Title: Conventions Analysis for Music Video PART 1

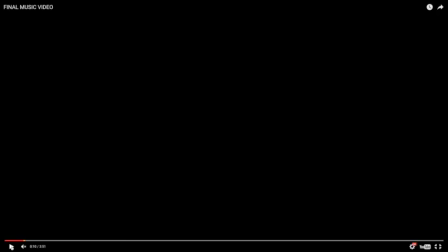0:04 This is my conventions analysis of my music video. So the first convention that we come across is the fade up from black. This is a convention because most music videos won't just go straight into the video.
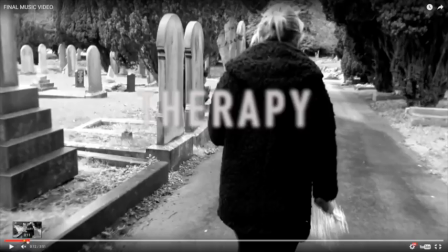0:17 They'll fade up from black, or there'll be a blur or some kind of transition or effect in order to make the video smoother and start more cleaner.
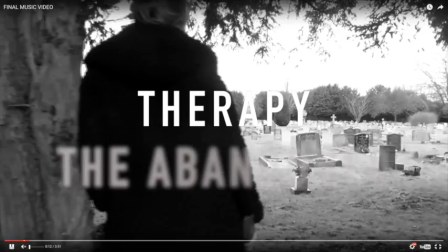0:27 The next convention is the name of the song and the band name,
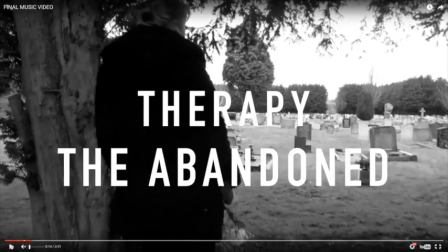0:34 which I've put in a very clear, bold, readable font. It's not exactly conventional to have this. A lot of music videos, especially older music videos, won't have this convention.
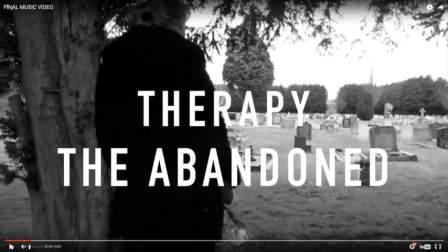0:49 They won't have the album, the band name, or the name of the song, just purely because it's not really needed. If it's going to be on a music channel, it's going to show it anyway. But a lot of modern day music videos have started showing the name of the band and the song name in order to just
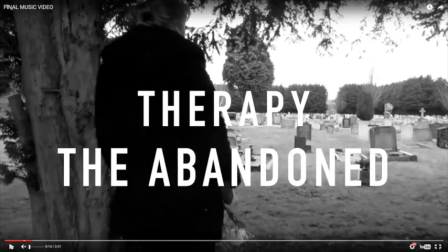1:08 reinforce it and make sure the audience understands whose song it is and what the song's called. Or sometimes by reinforcing the song name, like Therapy, it gives the audience straight away a clear idea of what the song is going to be about.
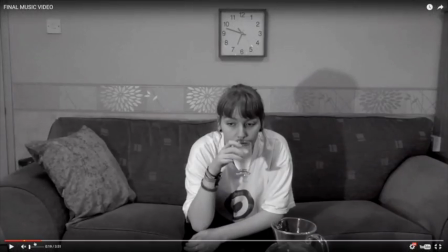1:22 And the next convention is the shot type.
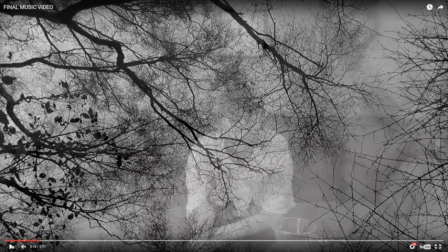1:25 So I've got a match on action shot here, and then just jump cuts for editing.
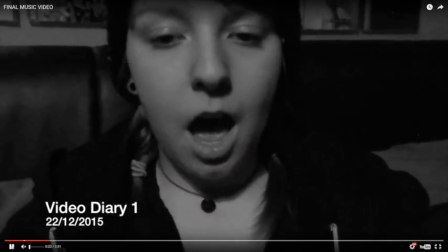1:32 I've got lip sync. All of these are just conventions of a music video,
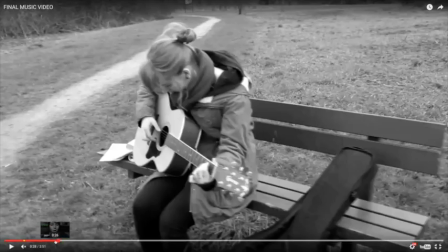1:39 purely because they are just conventional shot types that you could find in any music video, especially lip sync.
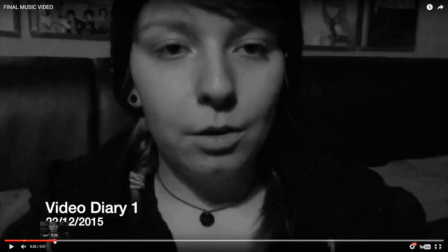1:46 Lip sync is one of the most used conventions of a music video, due to the fact that it adds a performance aspect, it gets more personal, it makes the artist look like he or she is saying the lyrics,
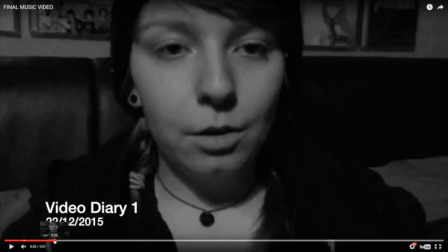2:01 and it makes the whole song just that, it gives it another layer and it gives it another depth. So lip sync is definitely a convention, as well as jump cuts, match on action, all shot types really.
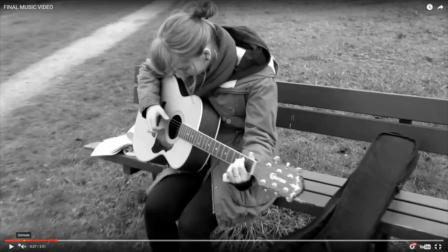2:13 Here I've got a pan shot when she's playing the guitar,
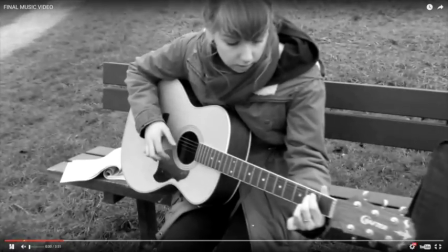2:17 and also playing an instrument in a music video is obviously a convention because performance
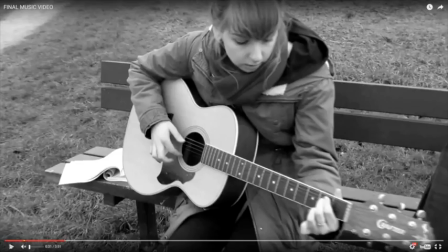2:23 aspects are one of the biggest aspects of music videos. By using the guitar, I am creating that performance aspect in a narrative video, which sometimes you see, like in some of the research that I did.
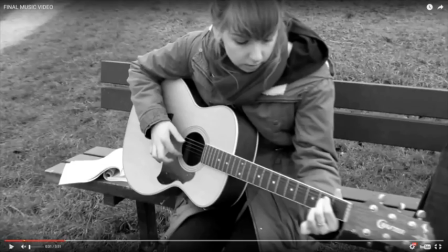2:37 A lot of the videos, although they was telling a story, used instruments and props in order to reinforce the story. So the performance aspect is there, and that is a convention of videos, not just narrative or performance videos.
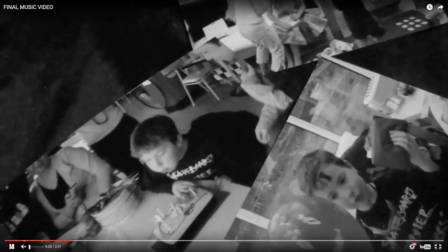2:53 We've got some more jump cuts here when she's looking at the photos.
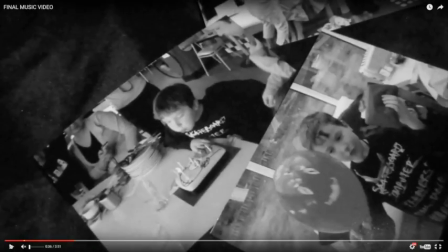2:57 Things like looking at photos can be conventional of certain music videos, so especially romances or songs that deal with loss, especially like this one.
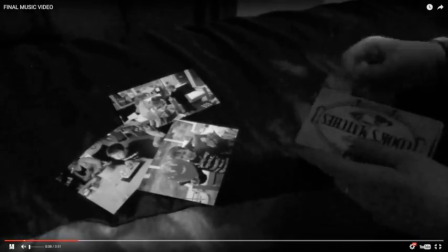3:09 So just looking back at old memories,
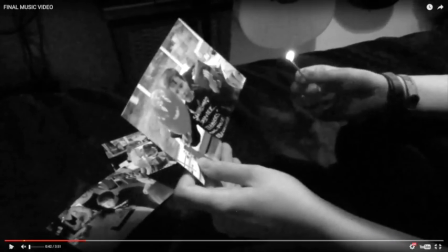3:12 and also burning furs is quite a cliche and quite a stereotype of music videos that have these themes, just purely because it's just associated with them. Like there's an episode of Skins, which I did in my research, where she burns
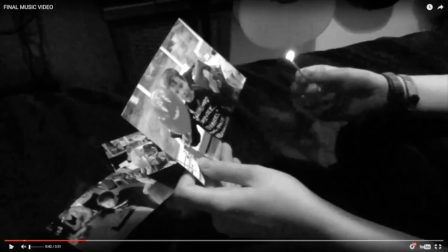3:29 photos and clothes and all of the memories to do with a boy that she loved. So by burning the photos, what I'm trying to say is that this is very much like the other products that have this, in that she's lost somebody.
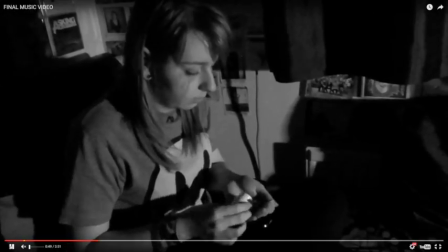3:49 I've got the jump cuts here, which it makes the time seem faster.
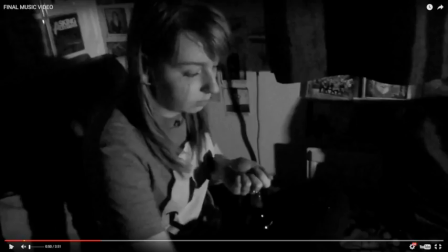3:55 So by using jump cuts, it looks like time is moving quicker than it is, which means that I don't have to have the full length of the shot, which would be about 40 seconds,
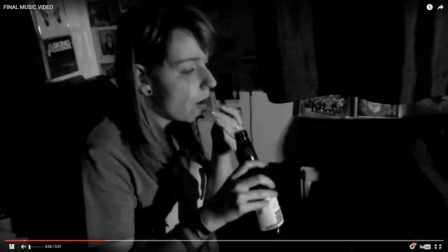4:05 which would take up a lot of the video. So by jump cutting it, I can cut out little sections and make it a lot faster.
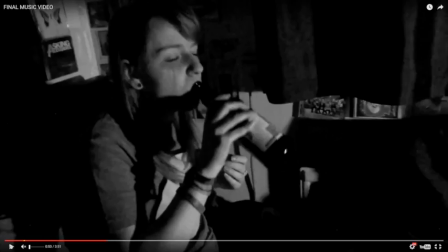4:12 A lot of music videos will do this in order to save time, but show more over that space of time. Even if it's only over 5 seconds, they could show something that's over an hour if they wanted. It just makes it a lot easier to show a lot more quicker.
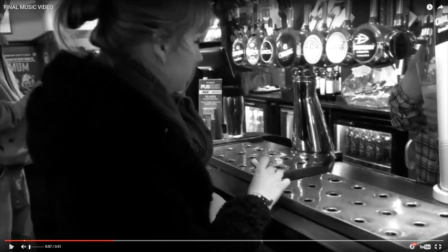4:27 The use of locations. So here I'm in the pub. The use of locations in music videos is usually quite a convention because you need to use lots of locations in order to make the video more interesting. A lot of, say, Taylor Swift videos use location.
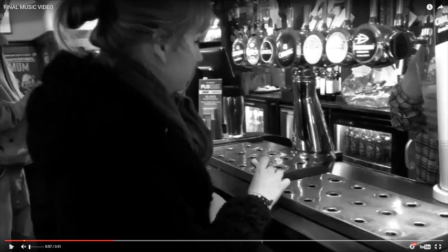4:47 So her You Along With Me video, she has a scene in the bedroom, she has a scene in the gym, she has a scene at the prom, she has a scene in the car, she has a scene on the bench. So there's lots of different locations and lots going on,
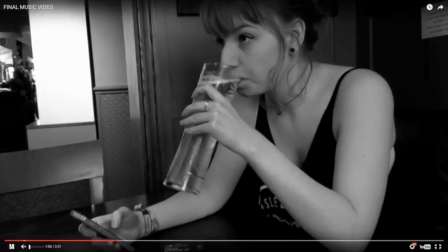4:59 and there's always something to look at and always continuity within the locations. So by using lots of locations in my video,
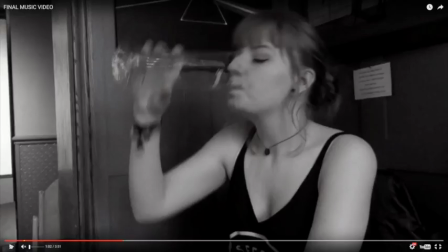5:06 I am sticking with the conventions of most music videos, especially videos associated with the themes of my video.
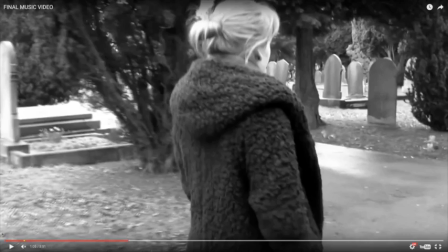5:15 Here I have a fade, so it fades from one scene into the other.
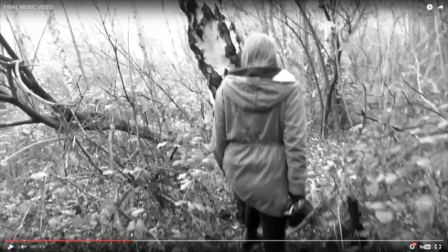5:21 This is just another basic transition.
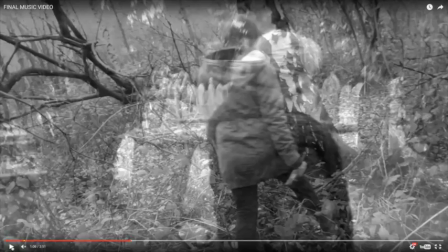5:24 A lot of videos use these type of transitions between shots, especially if the shot is going from something quite different to something again quite different,
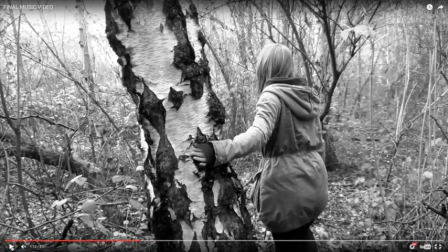5:32 because it makes it just flare better instead of being like, wait, why is it gone from there to there? So the transitions help to kind of tell the audience what's going on and where they're going with the video.
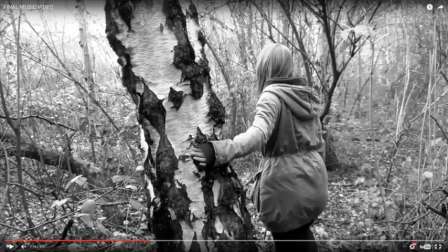5:48 I've got some zooms here, zoom in and zooming out. Any cinematography really is conventional.
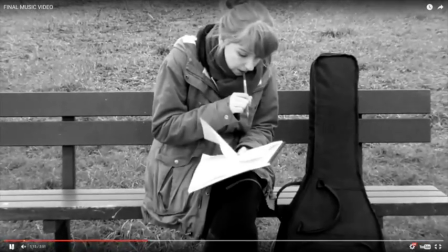5:56 There isn't many shot types that I can think of that wouldn't be used in a music video, because really anything can be done.
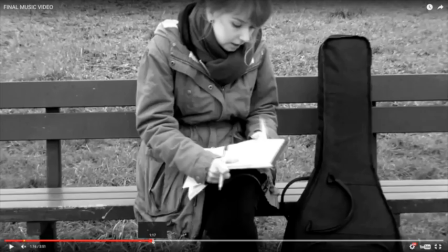6:03 There's not a convention in terms of cinematography or mise-en-scene or editing really. It's just more stereotypes and cliches.
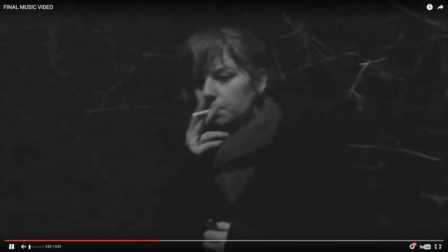6:15 This bit is quite dark, and this was to emphasise the cigarette, but this would probably break conventions of a music video, because most music videos are quite light and bright because the quality needs to be good,
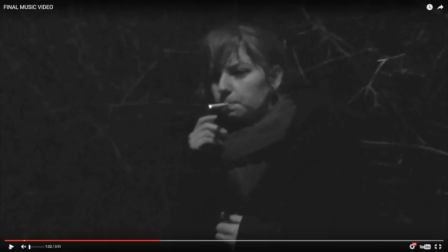6:31 especially on professional music videos. But I kind of broke it here because I just used a street light. I didn't use any artificial light or any daylight. I just used the street light and the cigarette, and added this to create an effect and to create
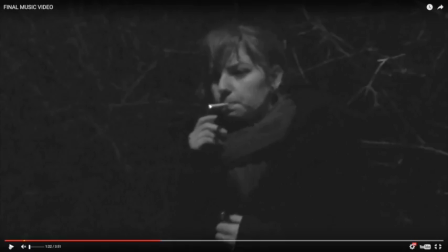6:50 something around the cigarette, because I wanted that to be the main focus of this point of the video.
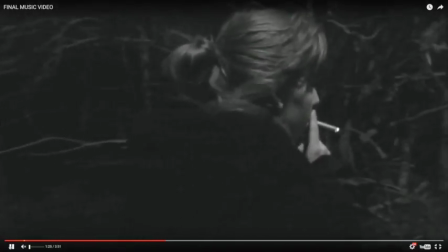6:55 But I suppose a lot of videos probably wouldn't do this because they would want to create a better lighting.
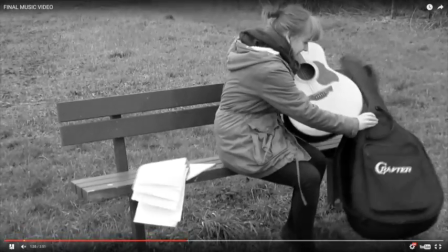7:06 These shots are just to do with the themes, and this is very conventional.
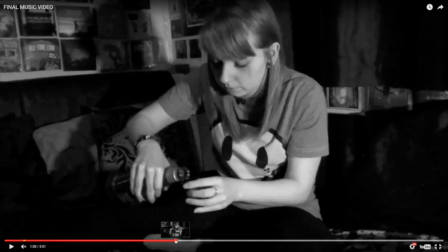7:13 It's rhythmic editing, and rhythmic editing is what you would see in most music videos. So by using rhythmic editing straight on the beat, what it does is it just adds to the video.
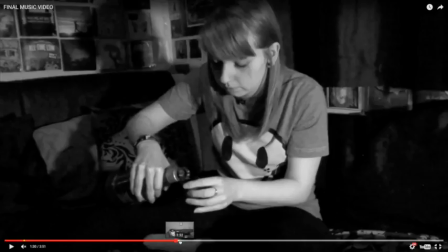7:30 So I have the shots, then I have her when she's sat on the couch, which reinforces the locations, creates continuity.
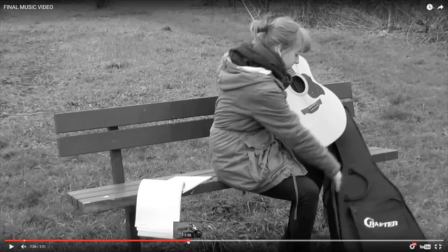7:38 Then I have her when she's playing the guitar,
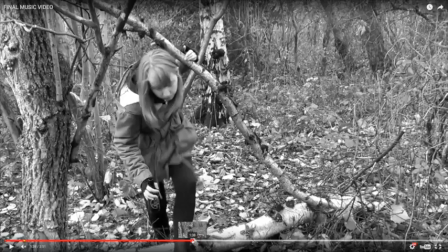7:42 and then I have her in the forest. So it not only reinforces all the locations, but it cuts to the beat and it makes it more interesting. And it's something you see in a lot of videos, this rhythmic editing and cutting each scene with a jump cut to the beat.
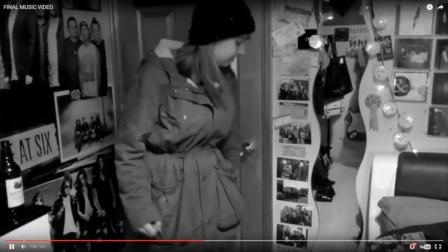8:01 For this part here, this is again probably quite a stereotype or cliche of
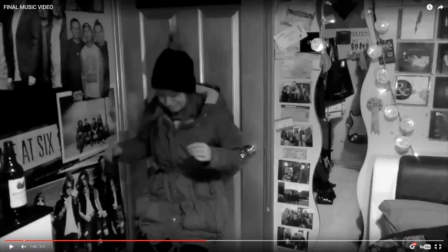8:09 videos to do with loss or love or heartbreak, because she comes in and she slams the door and she punches the door and she looks all sad.